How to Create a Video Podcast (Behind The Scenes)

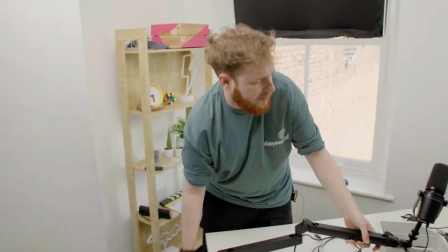[4:07]
I'm sure someone will correct me in the comments. But this is the USB version of the SM7B. personally i use that one
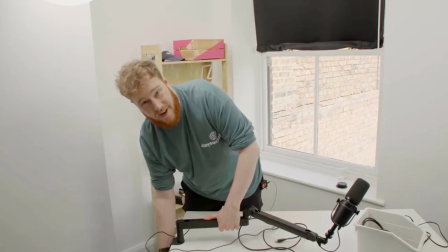[4:14]
but it needs an interface and xlr and all that stuff so this is
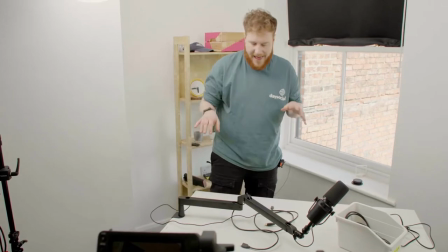[4:19]
easier because it's just usb i'm using the elgato low profile micarm
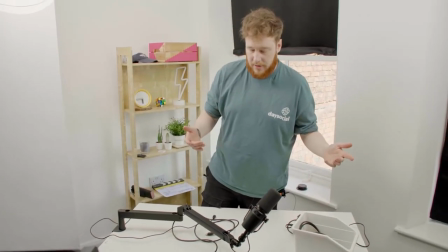[4:23]
because i'm on camera and so i don't want it covering my face so this
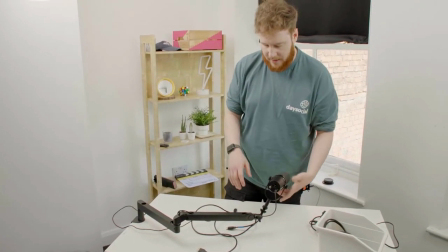[4:28]
is this is amazing this is such a brilliant piece of gear 130 quid something like
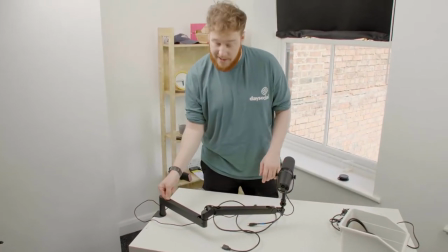[4:34]
that full metal construction little magnets so you can cable look Look at that,
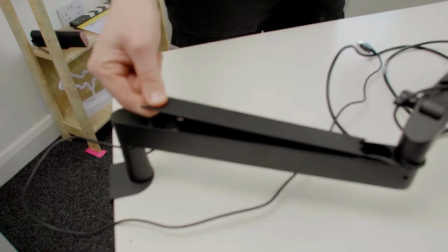[4:39]
look at that, look at that quality in it. Look at that, eh? Don't get that anywhere else.
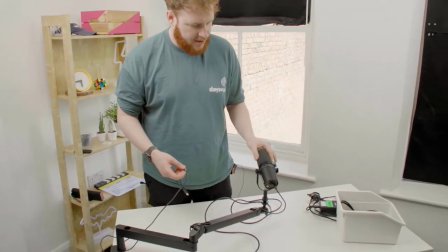[4:45]
I've got a different mic muff that goes on that because of my explosives, my popping peas and Peter Pirates.
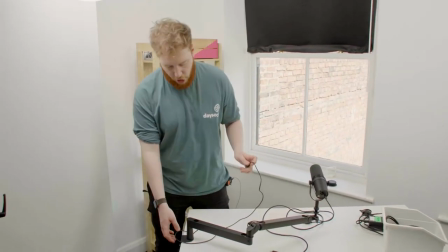[4:54]
It sounds better with that on. And then this all runs into the MacBook.
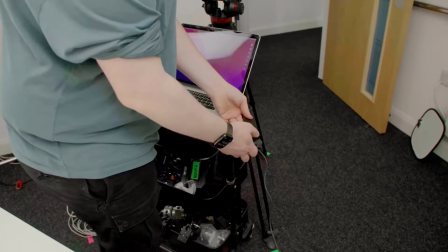[5:00]
So all these plug in here, all the USBs into an Anker USB hub. anchor
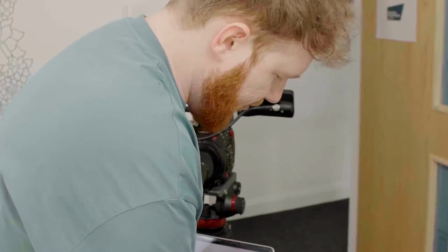[5:07]
if you want to get the old little sponsor on the go yeah all these go in here uh
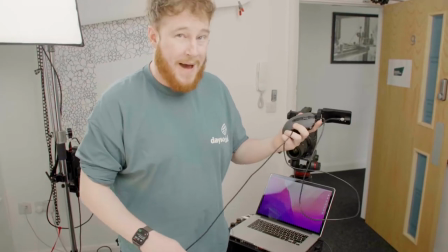[5:11]
which is uh that and a mouse because i need to control said
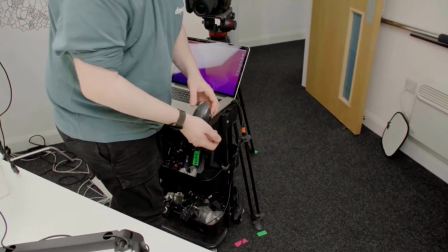[5:16]
computer from uh my table everything runs through
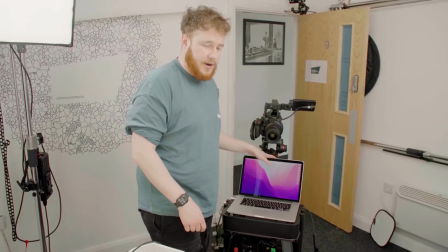[5:21]
this map book um so the guest is on zoom on here and so i can see them and kind of make eye
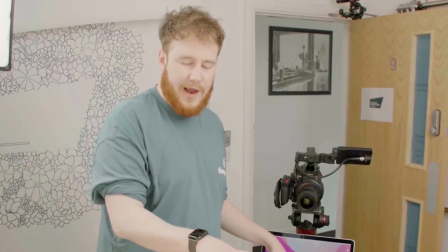[5:29]
contact with the camera here while they're down here because if the laptop was in front of me I would have been looking down it just doesn't look great so I have
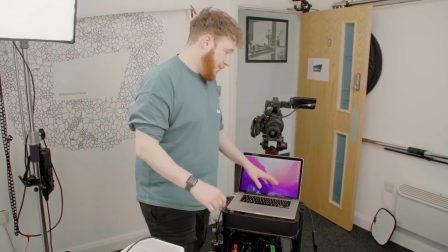[5:37]
that kind of away from me also away from the microphone because it sounds like a plane's about to take
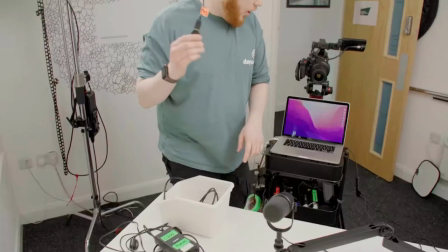[5:42]
off when I when I start working we also which is really cool we use a
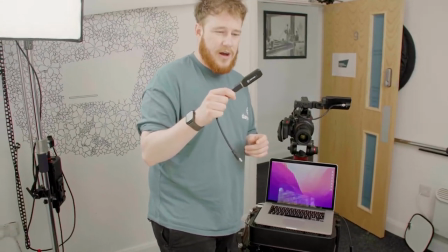[5:47]
Elgato again Elgato cam link lovely we have this
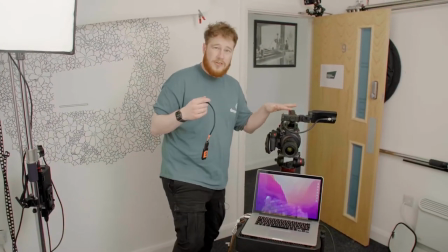[5:53]
which sends the signal from the C200 into here so
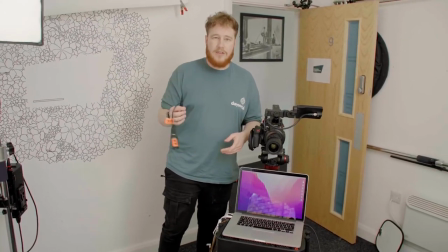[5:58]
it acts like a webcam so the guests on zoom can actually see me through
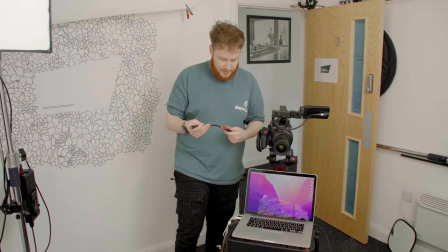[6:02]
here so I'm actually making contact with my eyes
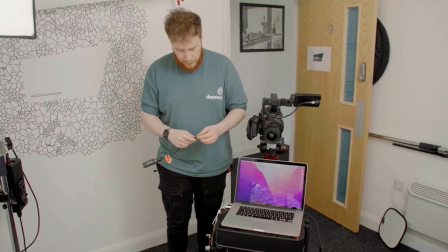[6:07]
to the right people because otherwise it looks a bit a bit rubbish that doesn't go into the
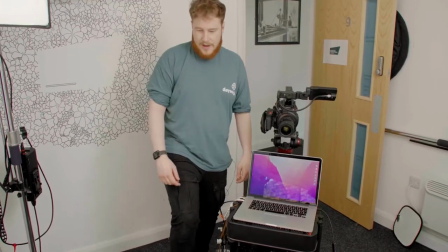[6:12]
extension lead that goes directly in there and then we use nice little
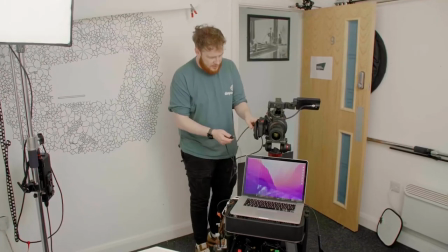[6:17]
Hadoomai cable into the
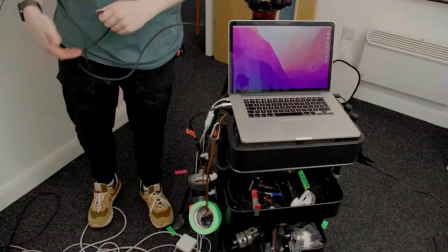[6:21]
camera and then just into here and then it as soon as we turn it on it just
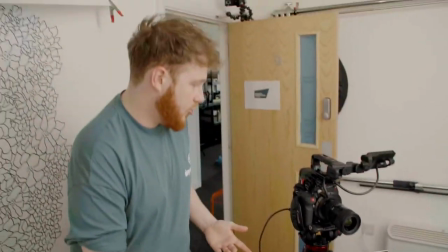[6:26]
detects it as a webcam really cool way to way to do it it just means that
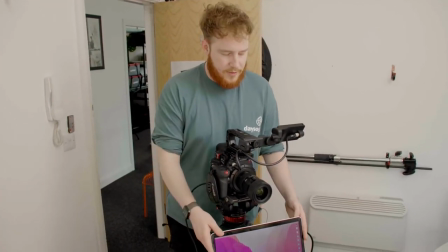[6:31]
we're limiting me looking down as much as possible this also goes on some nifty boxes
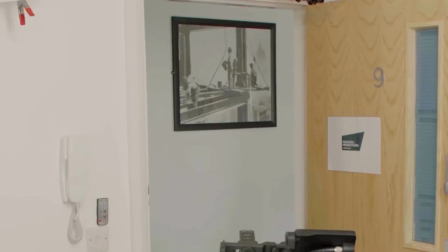[6:36]
let me go get the boxes where are my boxes oh there they are so
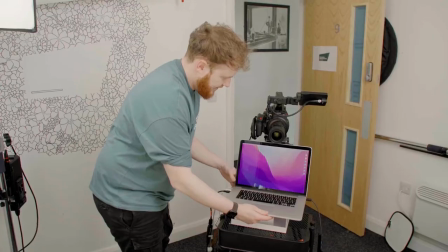[6:41]
there we go that sits on there technical
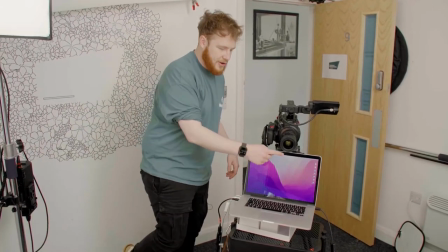[6:45]
uh the reason for that like i mentioned so that the guest is as close to the lens
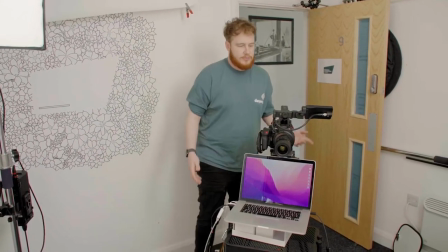[6:50]
as possible uh so that you know i can see and talk to them
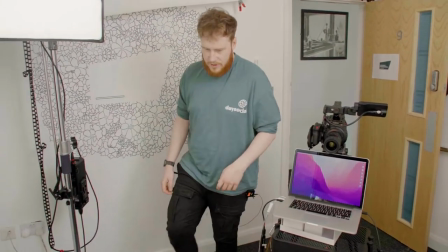[6:55]
properly uh and then we need to plug plug this into power, this into here.
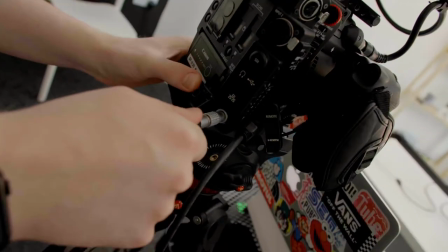[7:04]
You ready? Ready? Ready? Ready? Look at that, beautiful.
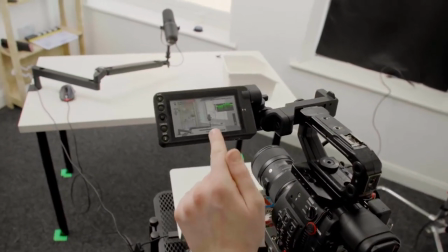[7:11]
So that's the shot there, lovely, jubbly.
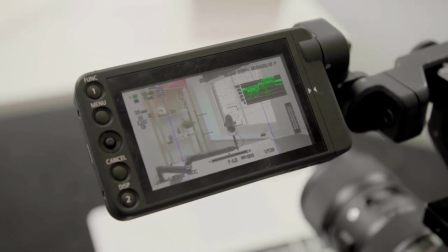[7:16]
We need to format all the cards in it and then we're pretty much ready, ready to go.
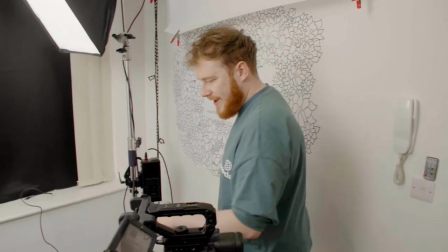[7:22]
Pretty much. and then on here on a MacBook we run Adobe Audition and that records my microphone and then we use Zoom to record their audio and video separately so everything's on different channels and then we
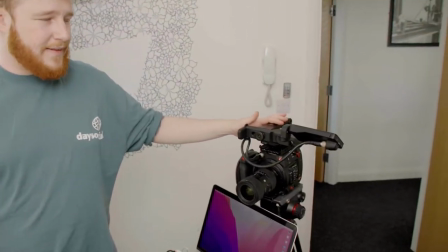[7:37]
hit record on my camera so in the end we have this camera,
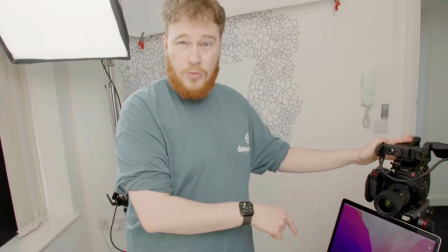[7:43]
their Zoom video,
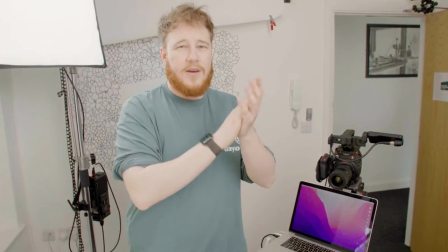[7:44]
their audio and my audio all are separate channels and then we clap at the beginning to sync everything up and And it all works,
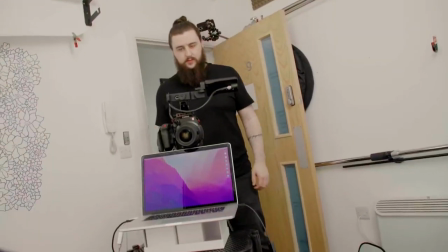[7:53]
it all works well. So now I sit here while Nick frames me up.
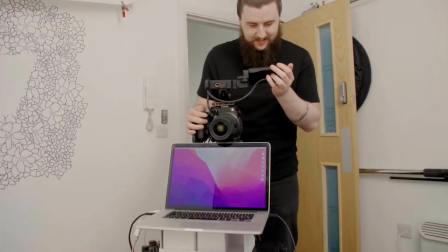[8:00]
How does that look mate? Amazing. Amazing. So the next thing we need to do is set up some stands for our sound panels.
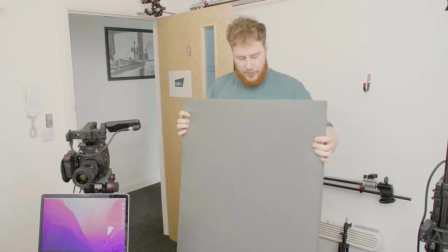[8:07]
These are just like acoustic panels which I've stolen from my brother next door.